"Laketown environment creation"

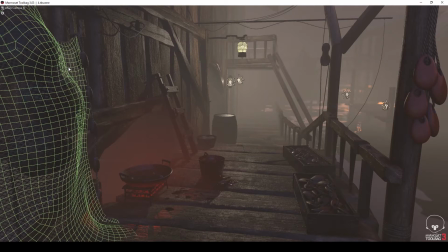Explore the front section of the scene more, all the elements here I combined after creation to create the final net. This was a pretty easy process but one I would love to share and could also be implemented in a similar fashion for a marvellous designer.
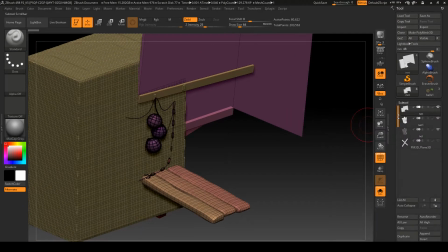Exploring the front section of scene more and how to create the net, here all the elements I combined after creation to create the final net.
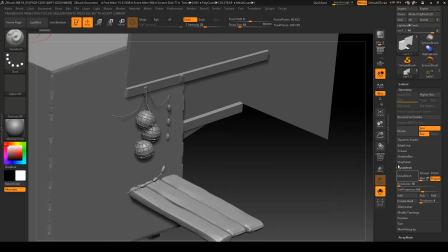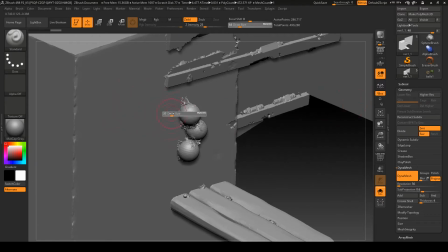By combining all elements that will be affected by the net, I can dynamesh the separate objects and build up a net around the lobster pots.
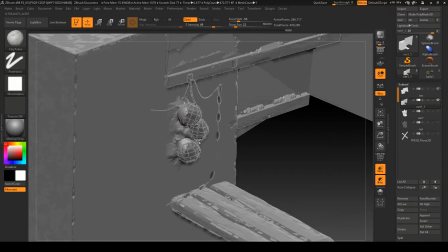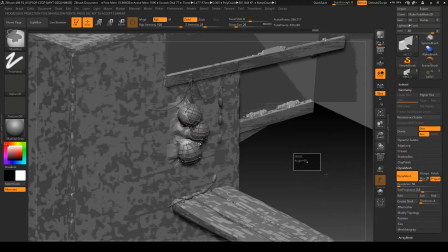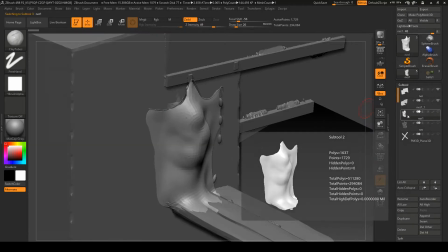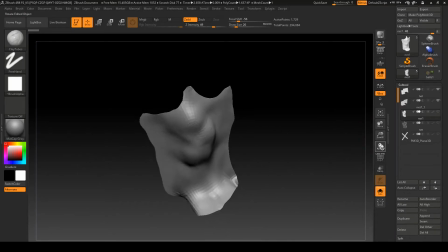Polygrouped and the net mesh extracted, nanamesh with an X-shaped subtool, giving me a high poly and a low poly bake too.
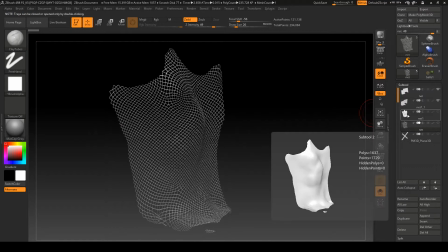The low poly UV in Z brush and a very simple material applied after the bake.
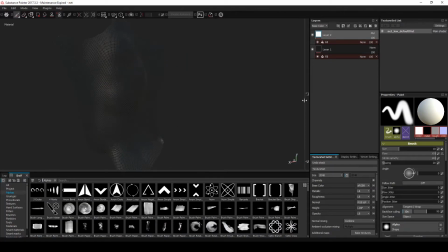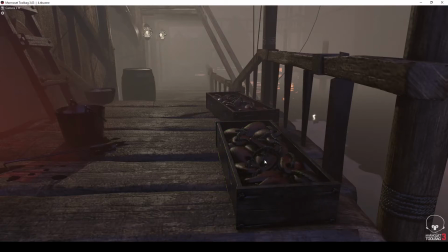Fishing tackle again used the rope presets I used throughout. The fishing tackle you see hanging from the pole, IMM brushed and decimated together to form the boxes. This was using the same wood material as the floor and walls, again presets to add speed and efficiency to the build.
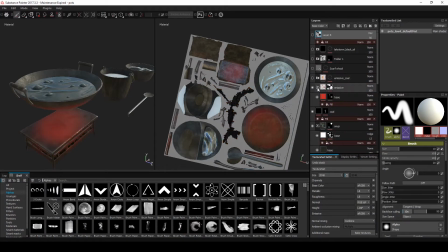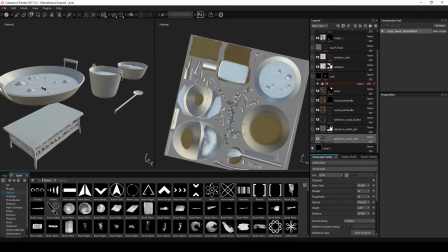All the pots were created in one go. Z brushed up from the original block out, UV even decimated, before baking.
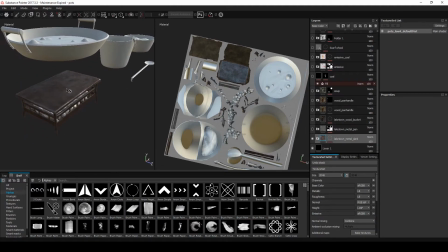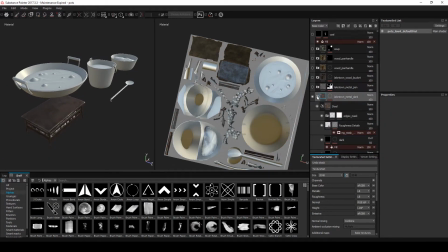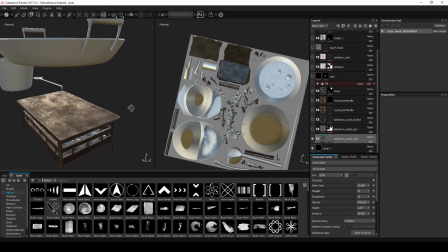The materials were created from tweaked substance files and some from scratch, dependent on the look I wanted.
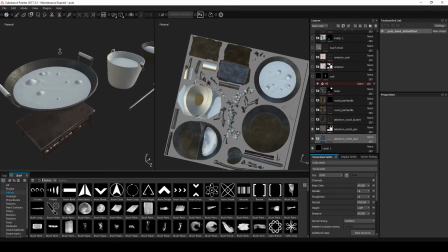The materials were all the same base, reworked slightly per object, different colour variations and dirt values.
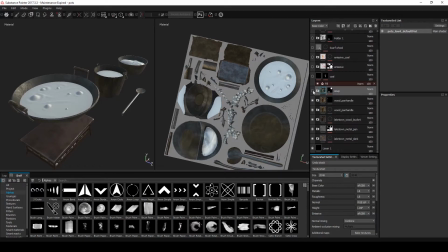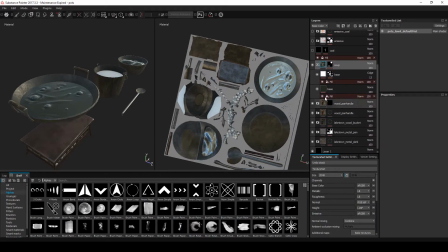Some, such as the soup, were as simple as the glass reflection earlier, and only required a base and a highlight since the soup bubbles and ripples were all sculpted due to it being a still image.
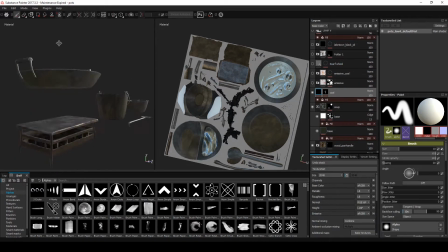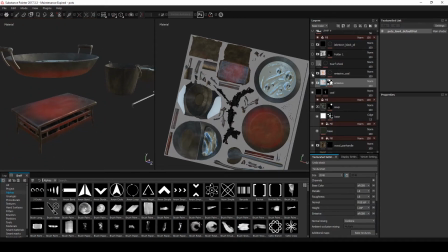An emissive was applied to the cooking oven and pan, a laundry texture to the bucket of washing, and the same good to the other bucket. These were all applied using matte IDs, and a final ambient occlusion applied over the top from low to low poly to make it appear more grounded.
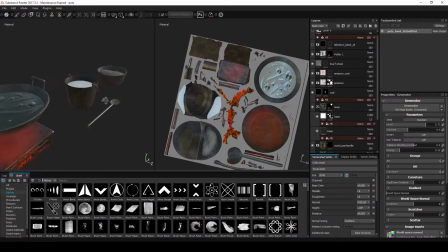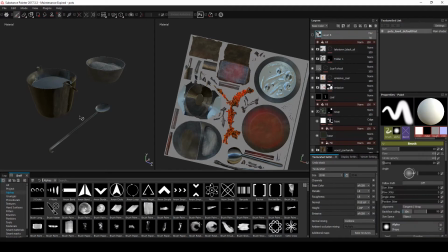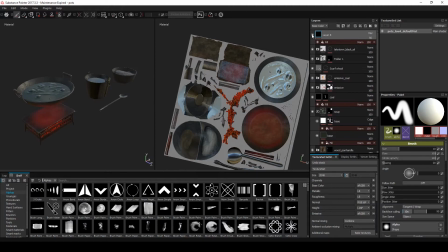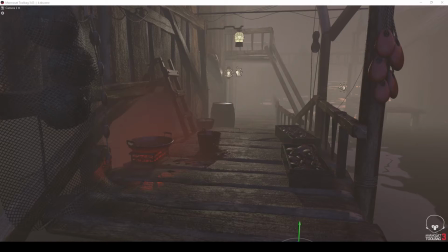Lighting is altered throughout until final image is created, but note the variation intensity as the lights dim away.
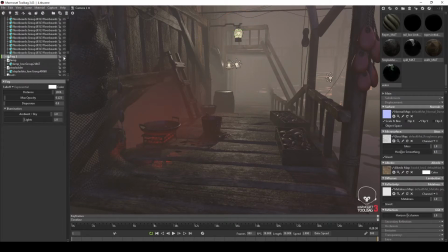The reflection of the spectrum and surfaces that lead the eye and finally how the frog plays a part in reducing the hue the further away you look, makes the horizon appear desaturated and slightly difficult to see, like an afterthought to the eye.
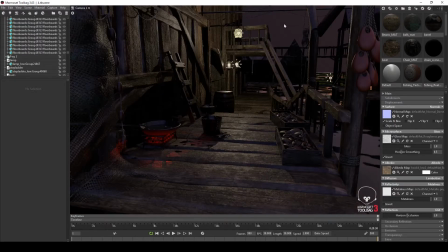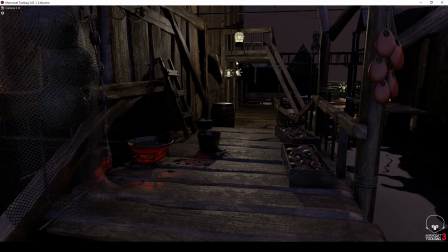The lobster pops, even though there and casting and reflecting light, are a part of the concept you notice later,
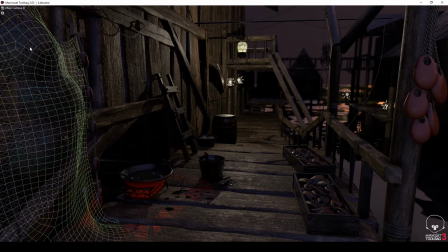which makes the viewers feel the whole image is exceptionally detailed even though the further away the less detailed it is.